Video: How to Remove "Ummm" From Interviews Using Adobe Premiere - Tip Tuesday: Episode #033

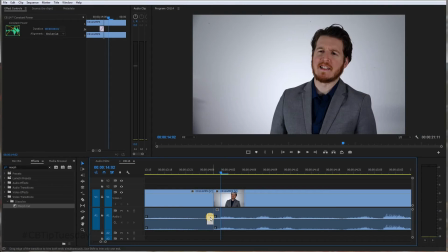498s
Okay, here I might actually go one into it. We're gonna have this crossfade happening, but I still maybe am hearing the echo of the D. So press Q right next to the W, and that will take off everything before it. Everything before it on the clip. Zoom back out. Let's listen.
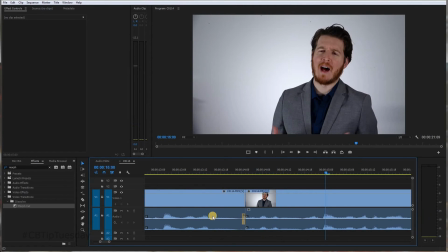518s Widgets. These widgets will.
Maybe make this a little bit bigger.
Widgets. These widgets.
It's all about knowing the basics of how to do this, and then just fudging it trial and error based on the word, based on the subject, background noise, things like that.
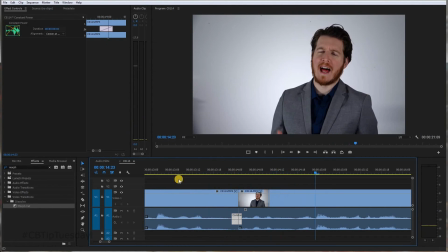536s Widgets. These widgets will.
Okay, I feel comfortable with that. I would put that even in a client thing, and then obviously with background music, it'll cover it up.
Widgets. These widgets will out-widget everybody else.
Okay, I'm all right with that. Let's zoom out. Is there anything else? Widget, and put those widgets to shame.
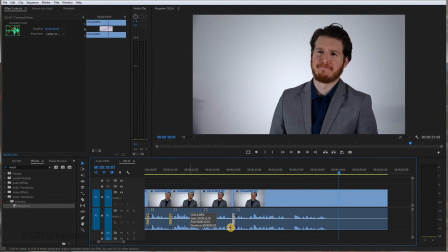555s
Now, there's a lot of cuts here. Depending on what's happening, you might be able to do a morph cut if they're moving their hands a lot, or they're, you know, shaking their head back and forth or something.
The best widgets.
Yeah, see, I could probably do a morph cut there. The best widgets anybody has ever seen.
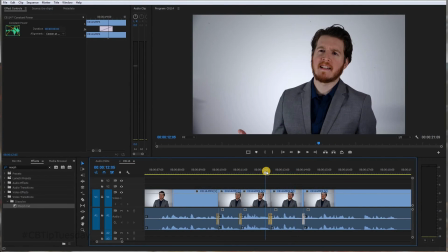571s They're just the best.
Yeah, see widget. Here, my hand's up, and here it's they're not. Just. If I do a morph cut there, it's going to look weird as my hand fades out. So you shot B-roll, right, when you're at this interview. Even if you were just to shoot the guy thinking, or maybe like a close-up of his hands, or him adjusting his watch,
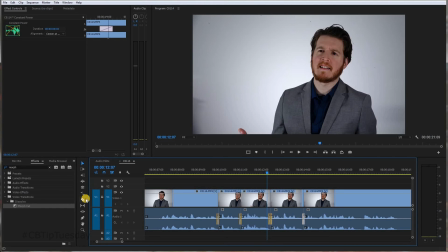587s
or something that you can cut away to, that helps. The exterior of the building. In this case, it's talking about widgets. So
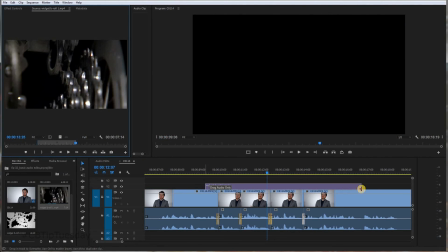599s
Let's slap some B-roll of some widgets here.
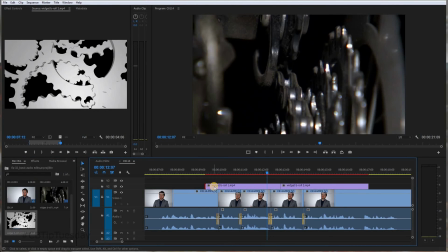607s
There you go. Maybe Control D, do a cross dissolve in, cross dissolve out. Now let's check this whole part out here. With the B-roll over the cuts.
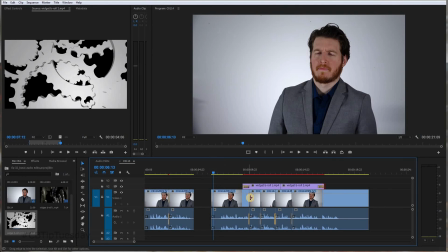620s
So the cuts are happening. The audio crossfades are hiding the audio jumps, and the B-roll is covering the visual jumps.
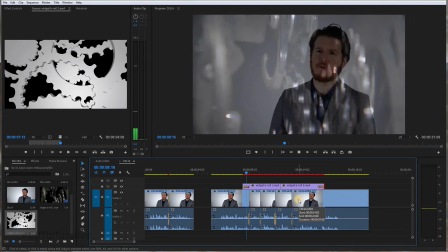631s Here at the XYZ Widget Factory, we produce the best widgets anybody has ever seen.
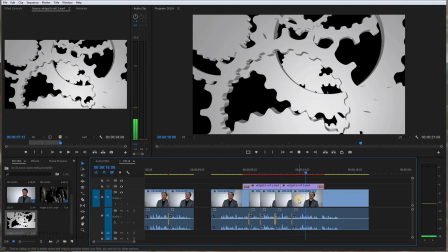636s They're just the best widgets. These widgets will out-widget everybody else's widget and put those widgets to shame.
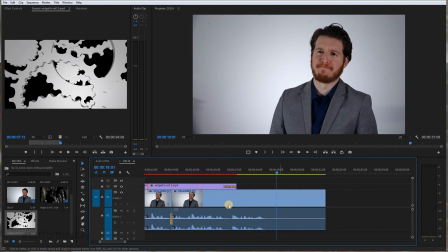643s
Okay, if I hear the word widget again, I think today, I'll die. Control D, maybe do a cross dissolve between the two.
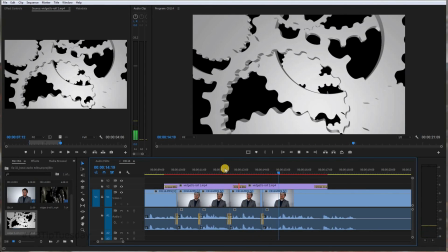651s They're just the best widgets. These widgets will out-widget.
Yeah, and then, again, I'm not super happy with this one.
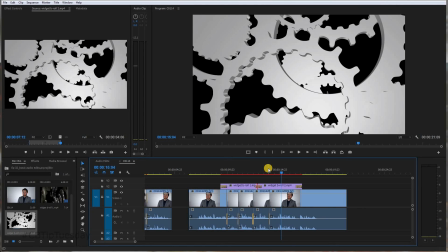659s These widgets will out.
If I wasn't planning on using some kind of background music, I'd be a little bit nervous. I'd still be tweaking it and playing with it there. But since I would know in this situation I would be putting some kind of track behind it, that helps to further cover the cut.
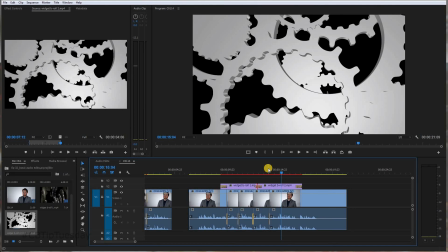673s
So I hope that helped your project and maybe got you out of a jam. If you like this, make sure to subscribe and give it a thumbs up so I know to do more videos like this.
Yeah, I started widgeting widgets back in 1984, back when nobody else was widgeting widgets. At least not the way I was widgeting widgets. I think this is good.